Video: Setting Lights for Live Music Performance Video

Hi, I'm Philip Quintus and I'm here on set preparing to shoot a live music performance video. And since there's going to be a duo in performing instead of just one person, I've got a little bit different setup in that I've got two backlights.
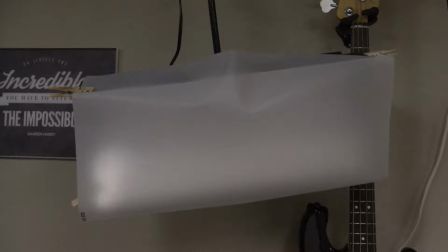[0:16]
Now I've got the same, I've got two lights in the front, but instead of just having the one backlight, I've got two backlights. That's really the main difference from what I normally do. Plus today I've got a light on the background. So I'm going to show you what it looks like without the lights with just the regular lights that I have in the room and then I'm going to go through each light as I turn it on and explain why I've got that light set there.
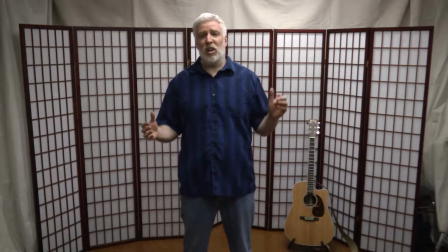[0:43]
This is what it looks like in the room with just the overhead lights the fluorescent lights that are mounted on the ceiling.
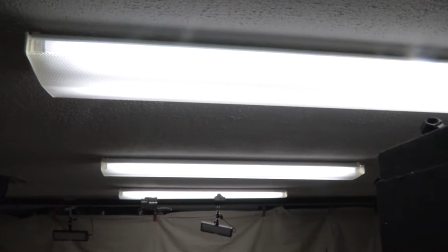[0:50]
What it's like with just those lights on and they're they're noisy they buzz and there's
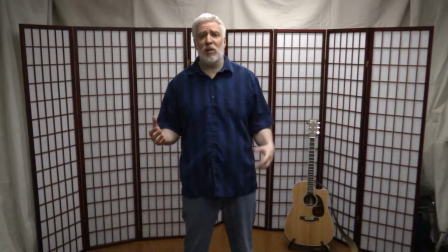[0:55]
really no control over the lights so I have these shadows in my eyes and I just really can't control them in any way to make a more flattering lighting situation so what I do is I turn off the overhead lights and I use a set of film lights to to
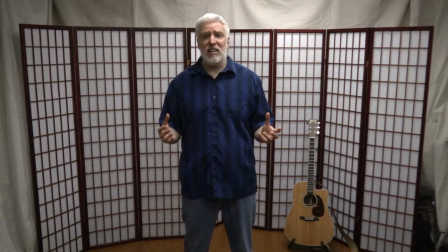[1:14]
shape how the room is lit and to emphasize the most important thing
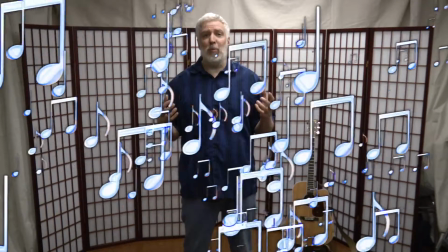[1:19]
which is going to be the musicians that will be performing here the reason I
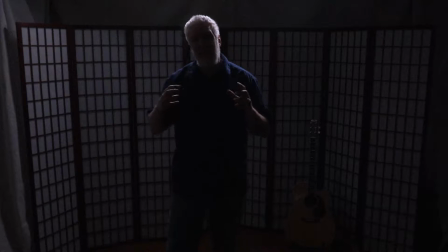[1:24]
do this is to separate the talent from the background. The light that's shining on their backs, the shoulders and backs of their heads, really delineates where they are as opposed to the background because the background is going to be not as brightly lit and there will be clear separation.
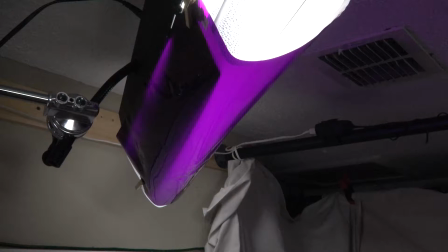[1:44]
Well I've turned this light on and I put a purple gel on it because I'm still trying to separate the background
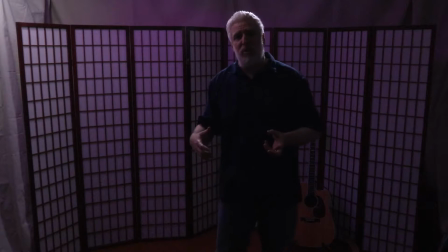[1:50]
from the performers with a little bit of lighting technique. And everything else has just, it doesn't have any color gels on it, so it's just basically what'll look like white light shining on the on the
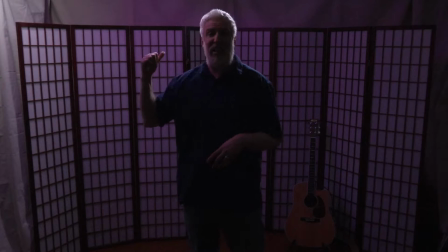[2:05]
talent and this one gelled light on the background just to make it a little bit different, add a little bit of ambience. It's not a really big deal, it's kind of a subtle thing.
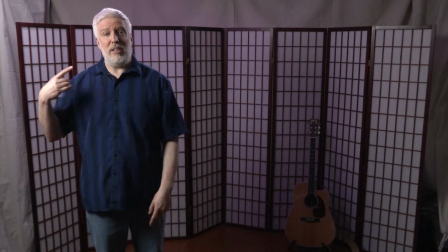[2:16]
With one of the front lights on, you can see that there's a big shadow on this side of my face but I'm pretty well lit over here and then the same thing is true for somebody standing over here.
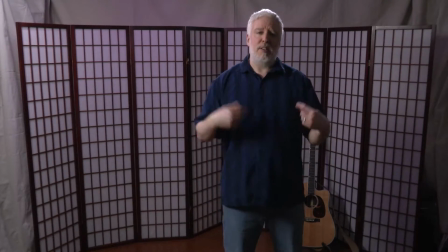[2:25]
So what is happening is that light is serving as a fill light for the person standing here and a key light for the person over here.
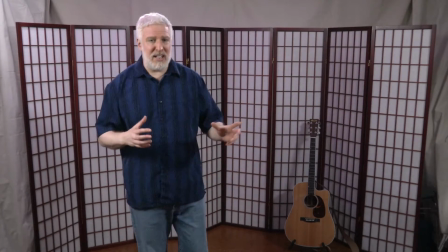[2:32]
Well as you can see with all the lights on there really isn't any place on this set that you can't see what's going on and that's what I wanted to do. I just really wanted a nice even lighting setup so that people can come here and play the music they love for you to enjoy it. So I hope you got some value out of this video. If you did please subscribe to my channel and if you have any questions at all please write a comment in the comment section below and I'll do my level best to answer it to the best of my ability. I hope you're doing great and I'll talk to you soon. Hi I'm Philip Quintus and we're on the set of our live show and we're preparing to film a duo and I'd like to share with you how we set the lights.